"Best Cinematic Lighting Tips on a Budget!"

What's going on, everyone? We all know that lighting is important, but how do you get that professional cinematic look with just two lights? Let's find out. Before we get started, I want to announce that we're doing a giveaway for Rode Wireless Go 2s. So stick to the end to find out how to win. When I first started out filmmaking, it was hard to figure out what the best way was to light a talking head. After a ton of trial and error, I found the best way to light an interview with only just two lights. Today, we're going to show you how to light an interview with just two lights at all different price points. What's going on, everyone?
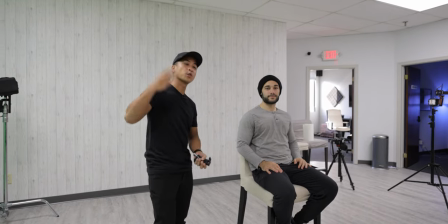It's your friend Joey. I'm with TP. And today, we're gonna show you how to do three different lighting setups at three different budgets in less than 60 seconds each.
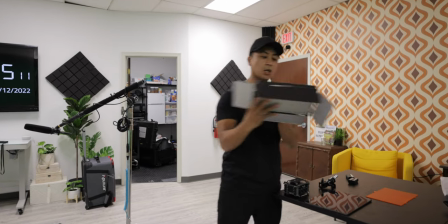All right, so for today, we are using these newer 600 TLSs.
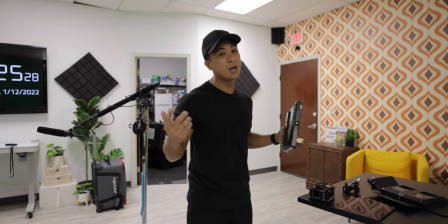These lights are less than $100 for a two pack, so pretty affordable.
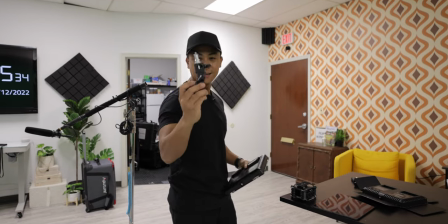First pro tip, get yourself a spigot. Spigot or spigot, we call it spigot.
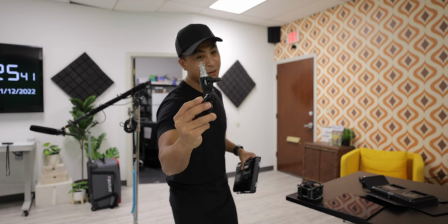What you're gonna do is have the spigot at 45 degrees, boom. Put it into your light.
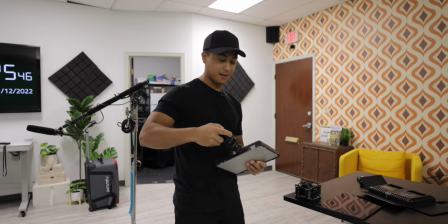That's what she said. Screw it in. That's what she said.
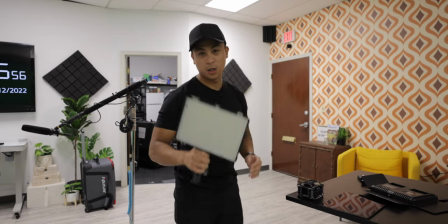Once screwed in, you're gonna turn off the house lights.
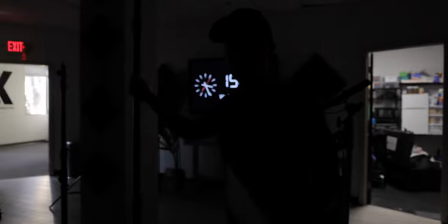Next, you're gonna get your light stand. Get yourself a nice light stand. And turn it on.
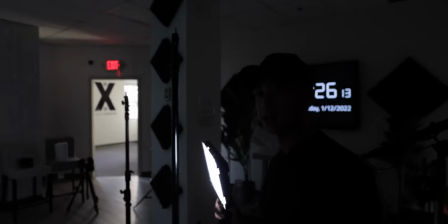We're gonna place light stand 45 degrees from the angle. JT, show them, 45 degrees from the camera.
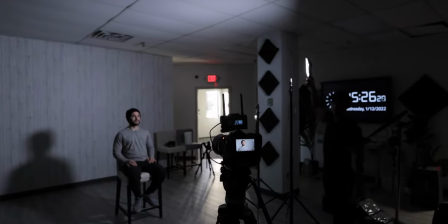All right, light stand, light. 45 degrees from the camera. Boom, put it on.
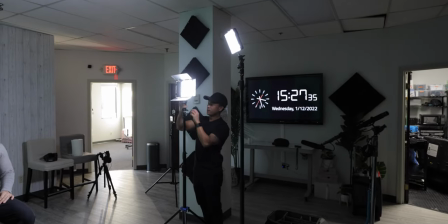Next, we're gonna take our hair light, put it on the light stand, tighten it up.
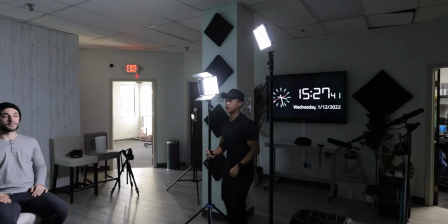We're gonna take the hair light,
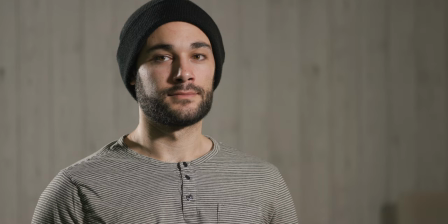and this creates a separation. And boom, that's the setup.
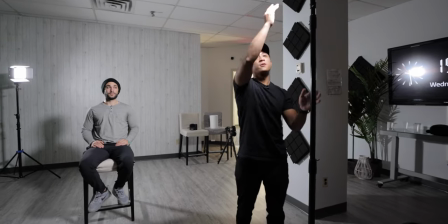That looks nice. So the reason we have this at a 45 degree angle is so you could create depth in TP's face.
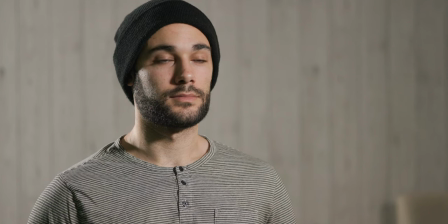If you look at TP's face, there's like a soft shadow off to the left side. Pro tip, you should always try to shoot on shadow side.
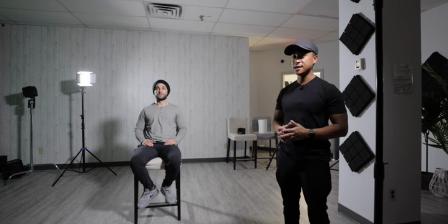It creates a lot more depth in your subject's face and is overall a better cinematic image.
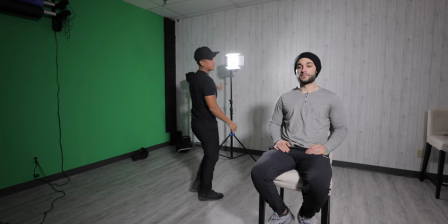So the reason that we're adding this hair light in the back is to separate our subject TP from the background.
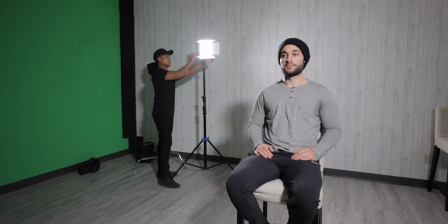So I'll turn off the light here, boom.
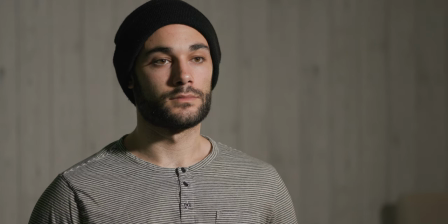And that's more of a dramatic look, but if you wanna separate your subject from the background, you just turn on the hair light and boom, there you go.
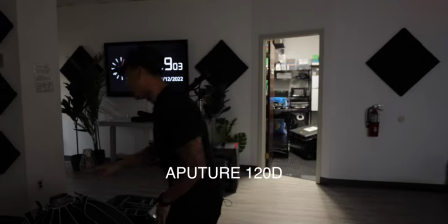All right, setup number two, the Aputure 120D. This light is great at the price point at $549.
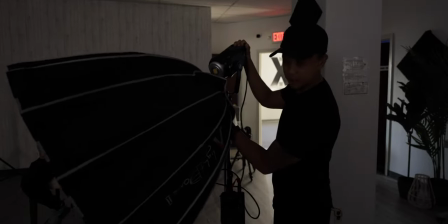I've used the light for years for a ton of different shoots and really good investment.
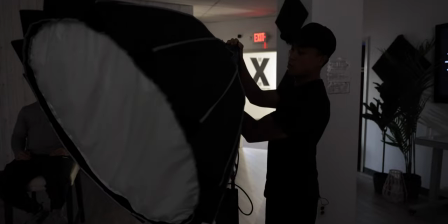And the light dome, the Aputure Light Dome 2.
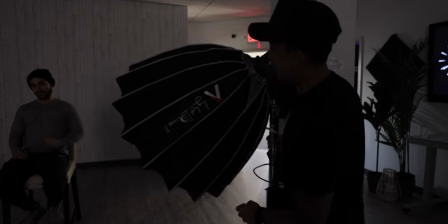Again, we're putting this at a 45 degree angle, bringing this guy up,
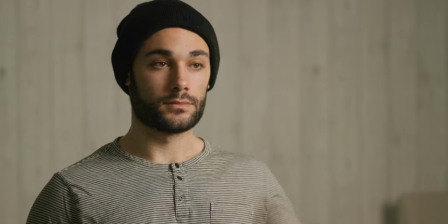turning this puppy on and boom. Look at that, would you look at that?
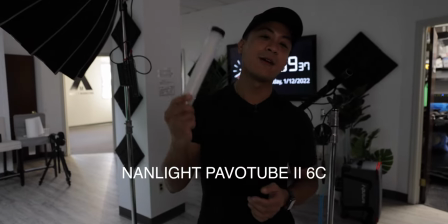Next, for the hair light, we got the Nanlite Pavo Tube 26C.
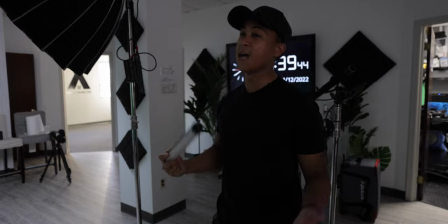This thing is great because it's RGB, and what I like to do is I like to have a warm hair light and to have the key light as daylight.
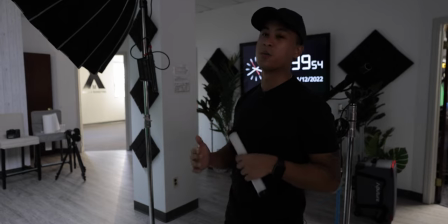That way it has a little bit more contrast and a little bit more separation from the background.
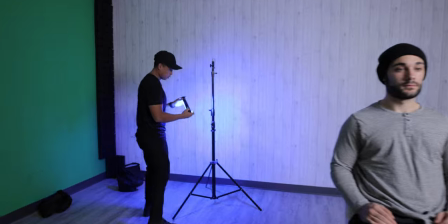All right, so we're gonna take this. Ooh, right now it's set to blue, as you can see.
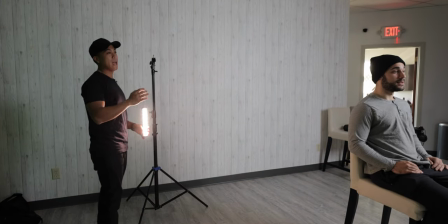That is not it. We're gonna switch it out and I'm gonna go 3200 Kelvin and the Aputure 120D is sitting around 5600 Kelvin.
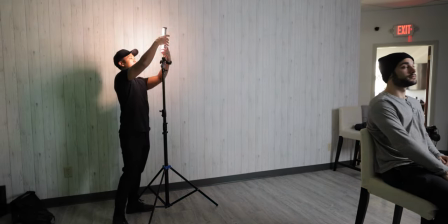All right, we're gonna take this, screw that puppy in.
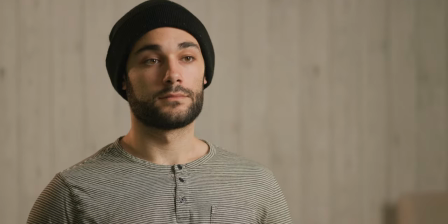Ooh, it's bright. And boom, HTP right there with the warm hair light.
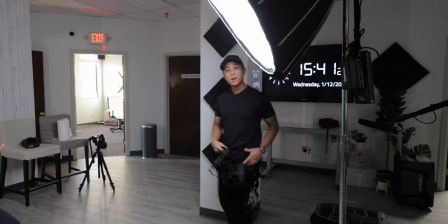Look at that, would you look at that? Bonus tip, add a grid to help reduce the spill of your light.
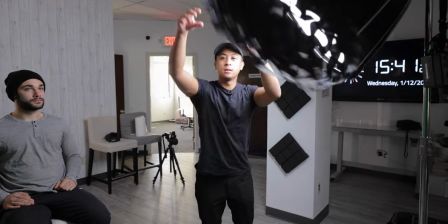Check out what this looks like. That's a light dome.
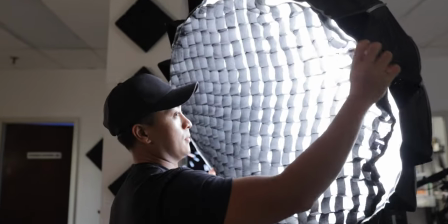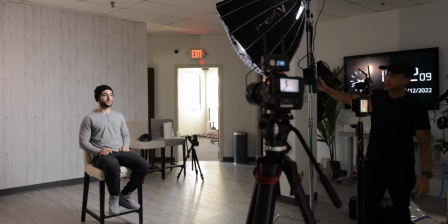And look at that.